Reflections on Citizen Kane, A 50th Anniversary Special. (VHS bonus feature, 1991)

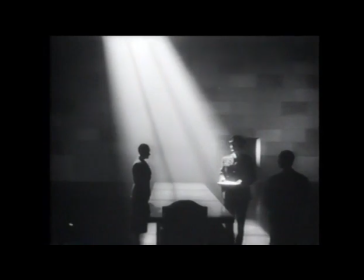wells used lighting techniques that were more appropriate for the theater than for film
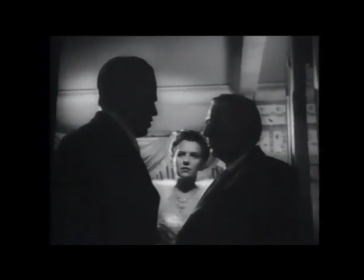harnessing light to create a mood the director instantly communicated what he wanted in the scene
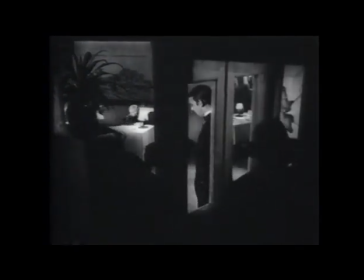he employed unconventional methods often leaving the principal speaker shrouded in shadows while everyone else remained brightly lit
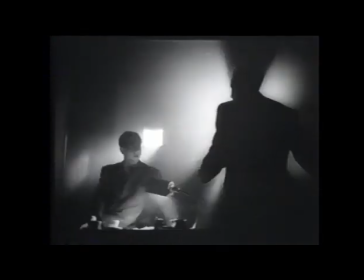He used smoke quite extensively, and he had these great shafts of sort of high-contrast lighting and this kind of Notre Dame shafts of light coming out of the projection rooms.
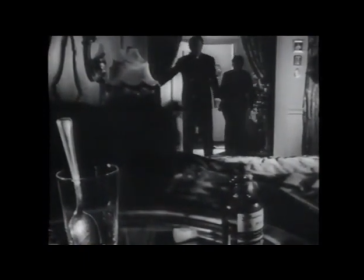A new film developed by Kodak enabled Wells to shoot in less light and with greater contrast.
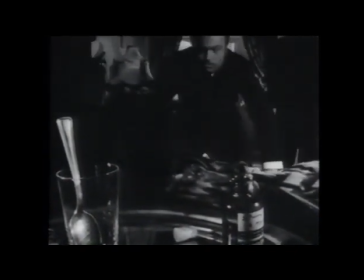However, the technology had not advanced sufficiently to allow them to shoot in low-light levels, such as night scenes.
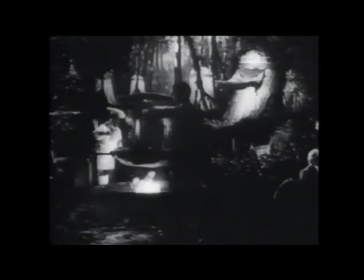Instead, Wells used painted mats to create a background in many of his shots. First of all, he couldn't shoot at night with the moonlight and all that kind of thing, with the emulsions that were available at the time. So he knew what he wanted to see as an image and used the effects in that way.
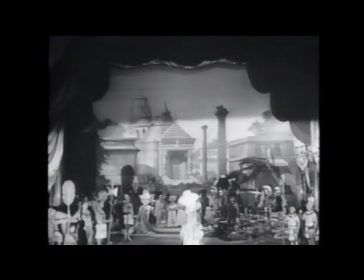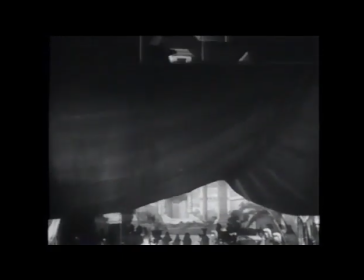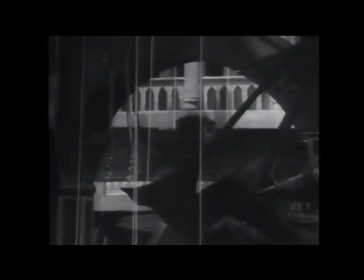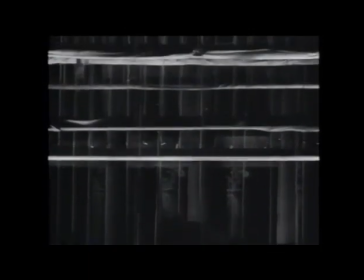Wells combined models with live action. Often a carefully planned dissolve or wipe provided a transition between them.
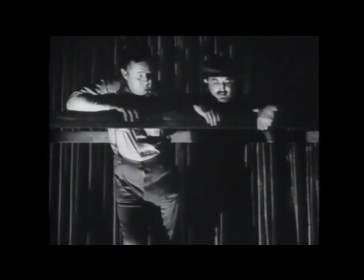By overlapping the audio, he created a seamless bridge from one scene to the next. The soundtrack of Citizen Kane is extraordinary. The overlapping dialogue and the use of distancing and voices and the way
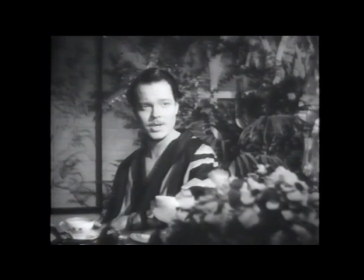people speak to each other is very much like applying radio technique to film.
He's still Uncle John. He's still a well-meaning fathead who's letting a pack of high-pressure crooks run his administration.
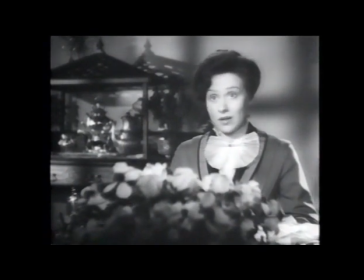This whole oil scandal... He happens to be the president, Charles, not you. That's a mistake that will be corrected one of these days.
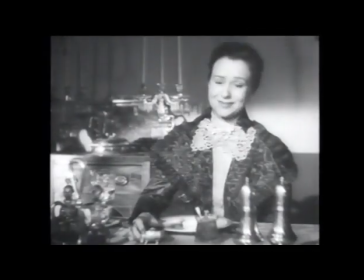Mr. Bernstein sent Junior the most incredible atrocity yesterday, Charles.
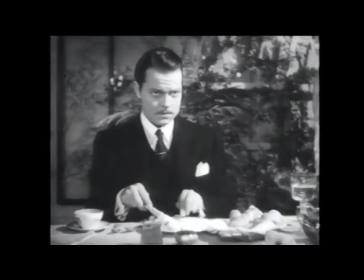In the breakfast scene, we observe the chilling relationship between Kane and his wife.
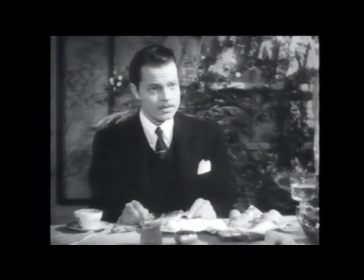It is a mastery of film editing technique.
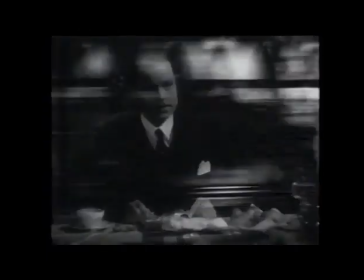Overlapping dialogue and a visual transition device create the passage of a ten-year period in their lives.
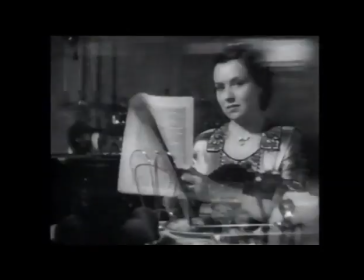And though the scene lasts barely two minutes, it plays beautifully that scene with wells is pure wells the overlapping is so well done it's never done at the expense of the story it never becomes a gimmick it
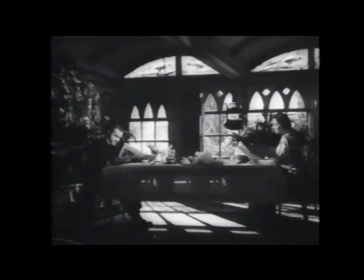it propels the scenes forward it gives them such terrific pace it just doesn't get any
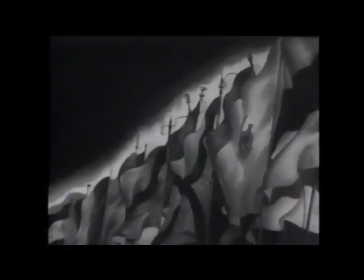better than that News on the march!
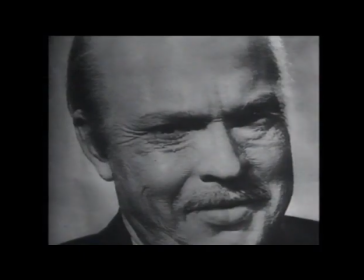Even more complex was the newsreel sequence near the beginning of the film. To be able to shoot something in the way, let's say the March of Time sequence is shot, where he's part of a foundation of a building, they're laying the foundation stone, and he's in a high-top hat and long coat,
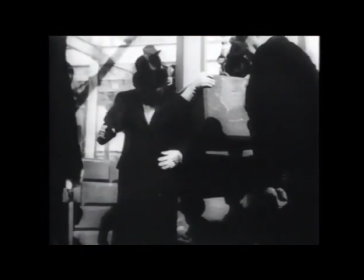and they're putting some mortar on the stone, and then some falls on his coat and there's a jump cut as if the film breaks they put it back together the way newsreels were at the time and it was so simple and so obvious to to go ahead and use that technique in order
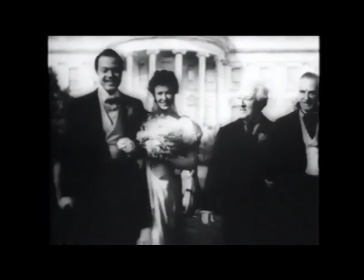to give the piece its authentic look film editor robert wise ran the film through
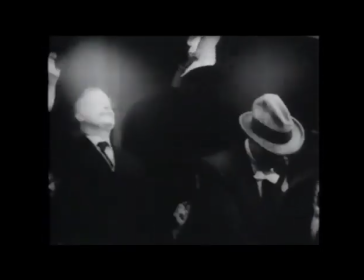cheesecloth filled with sand making the film that orson shot to simulate newsreels of the time making it look like it was part of that whole fabric of the real newsreel we had to take our film and degrade it.
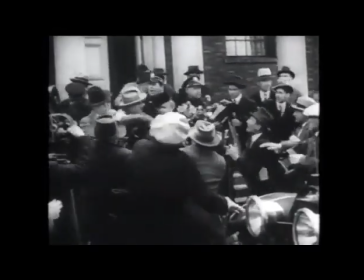We were running through cheesecloth on a rewine with sand and they were to scratch it up. Other people would come in our department and say, what in the world are you guys doing?
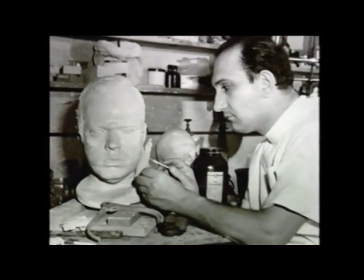Many other contributions to the production of Citizen Kane were exceptional as well.
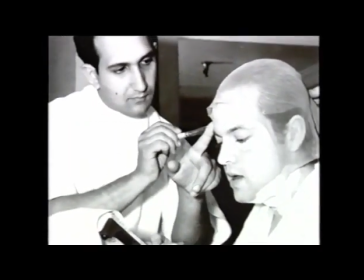The transformation over 50 years in the life of Charles Foster Kane was a milestone in cinematography makeup.